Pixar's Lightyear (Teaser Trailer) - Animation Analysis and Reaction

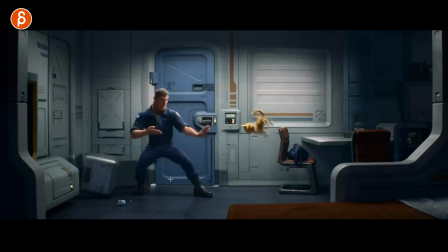1045s
as he's going down then that leg is going to push forward also to a really nice pose through that with your line of action there but you have to be careful if you do something like this here that you don't go to the right too soon because there's physically nothing that pushes this
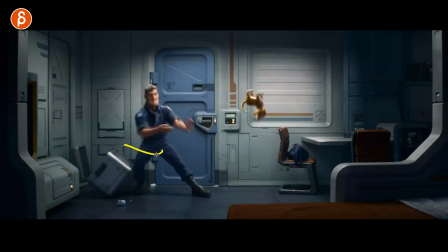1059s
character this way this leg has to push so you have to wait a couple frames until you can actually go this way you have a nice little arc in that route with a nice little settle super nerdy but love this slight pinky out with the highlight there great lighting clean silhouette that's your color silhouette it's great again how short
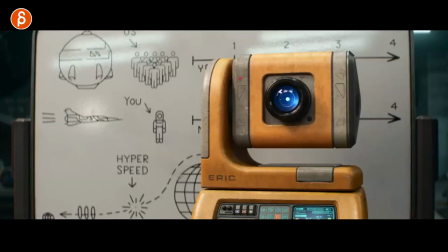1077s
is this short but it's great i mean if a student does a shot like this i would go it's great it's a great way great silhouette the mechanics work
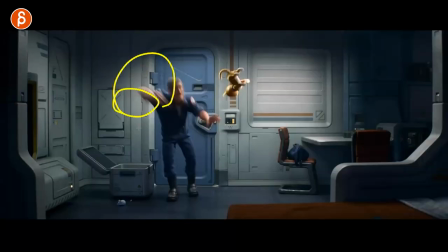1086s
really nice timing i love that he goes into you almost expect a little like flailing of arms But no, it goes into like this. And you lead with that elbow into that. Look at this. Over one frame. It's great. So great. And if you have that as a student, that's an A. It looks awesome.
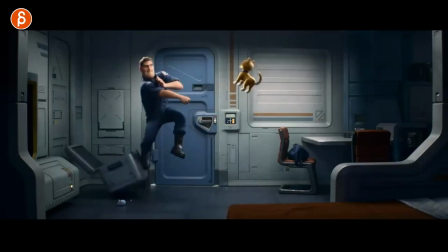1106s
So don't do 20-second clips. You only need this. But you also have the cat here. Watch this. I love that. That landing. Even a robot cat lands on its feet or paws. Yeah, yeah, yeah. Nice little cute compression there in the wings. and the ears and tail,
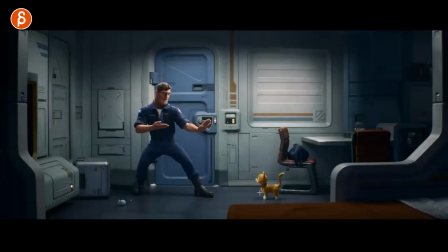1122s
but you got that little hop down, and even on that landing again, you got a little compression, head and tail. This is basically your bouncing ball with a really nice bounce at the end that is true to the,
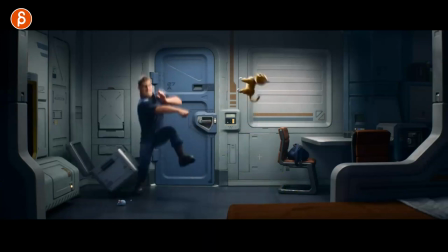1136s
not the texture, but the material, right? It doesn't bend. It's not organic. So again, you got a human, and you got this with more of an object bounce. Great. Two little things, contrast of size. Telling your students, do something like this.
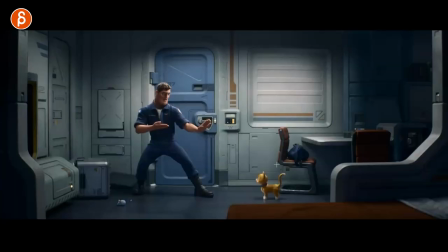1150s
Short. short short short you don't need a massive amount of stuff but i do want to look at this here yeah yeah yeah i love all this i do love it i
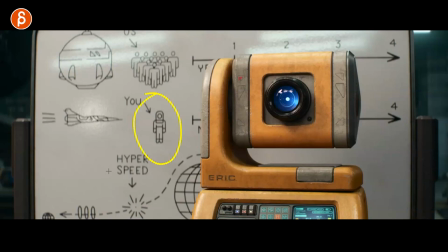1158s
love all those oh that paint job and everything i do love it okay got your hyperspeed theory here and then and
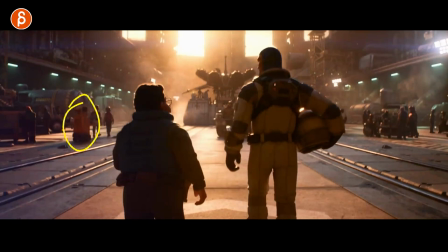1167s
i know we saw the robot beforehand when you go through here it's like okay cool gonna have robots but then you continue on and this
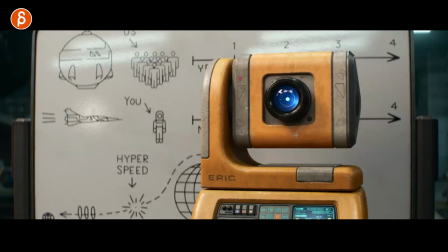1175s
has me even more in and i'm going okay not that it's red and it's how but i love it that we could potentially be in a wall universe
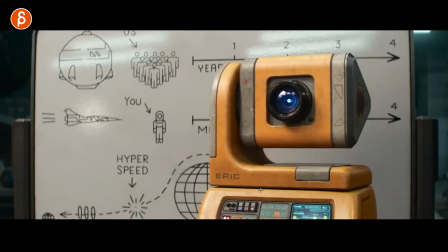1183s
maybe look at this here look at the robot do you feel
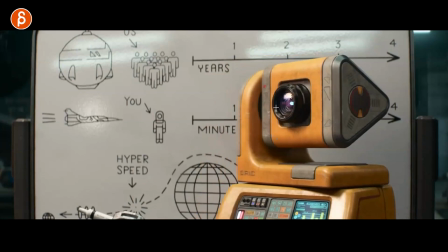1189s
the slight jitteriness if you attract this oh by the way look at this here lens refract look at all this here how that you got a slight change there that render of that
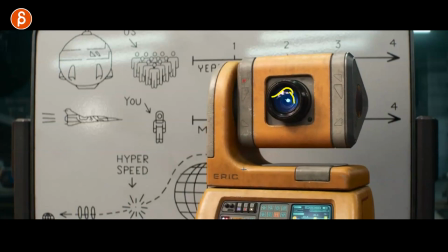1199s
glass nerd i love it also that extra rotation there but anyway this is not just okay let's rotate the character back here's a key here's a key spline and that's it look at the little imperfections
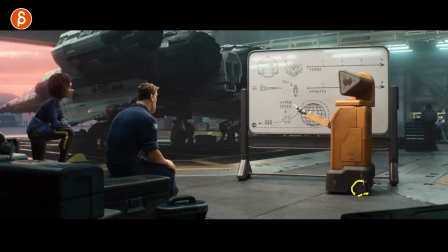1211s
i love it because this wheel who knows has you know wear and tear there's something in here with the groove and in here so as it rolls back it's going to have slight imperfections because again we're looking at a you know fairly real more realistic naturalistic render so your animation
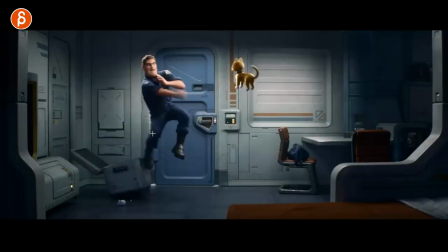1227s
every now and then has to reflect that yes you can go bigger in terms of something like this right but you know you got the more realistic things in
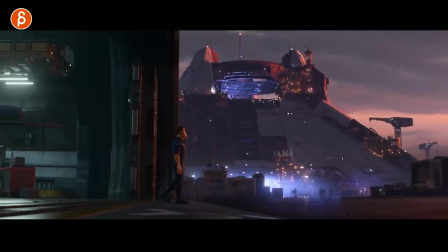1236s
terms of camera animation and just the the weight of it like this whole camera language right now is still very very grounded in reality and this is
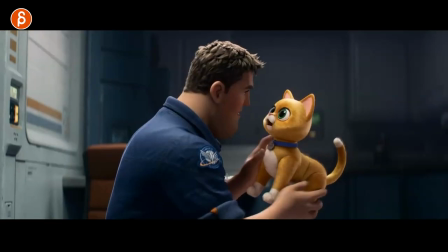1243s
why i love it it's gonna be massive wally you know first half vibes which is so cool but then right you got that here and it
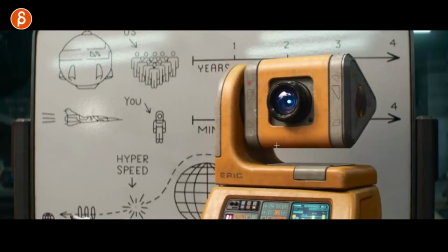1250s
really matches that world the little imperfections so students you're
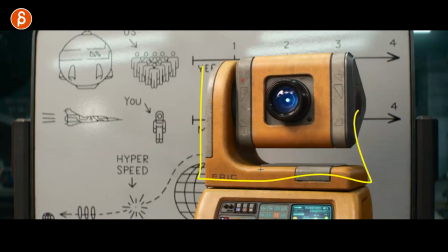1255s
animating a robot think what is the robot made of like how heavy is it
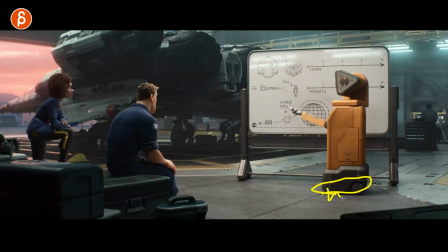1260s
does it have wheels is it something like tank treads which definitely would have a little to it what is the surface and so on all that extra detail i
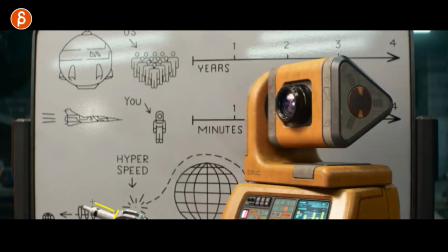1269s
love it i love it is this holding a sharpie it is because he was drawing this i love it
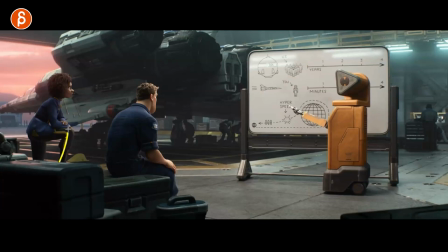1274s
again on solo pants i love it it's great people in there
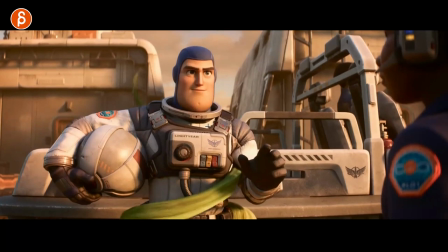1279s
good stuff oh are we getting into could this be
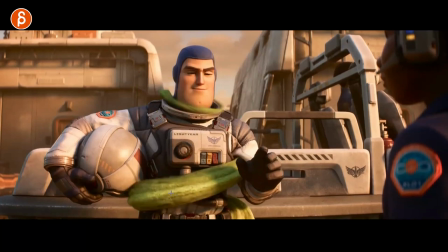1284s
a three-eyed green alien i don't know what i love it patches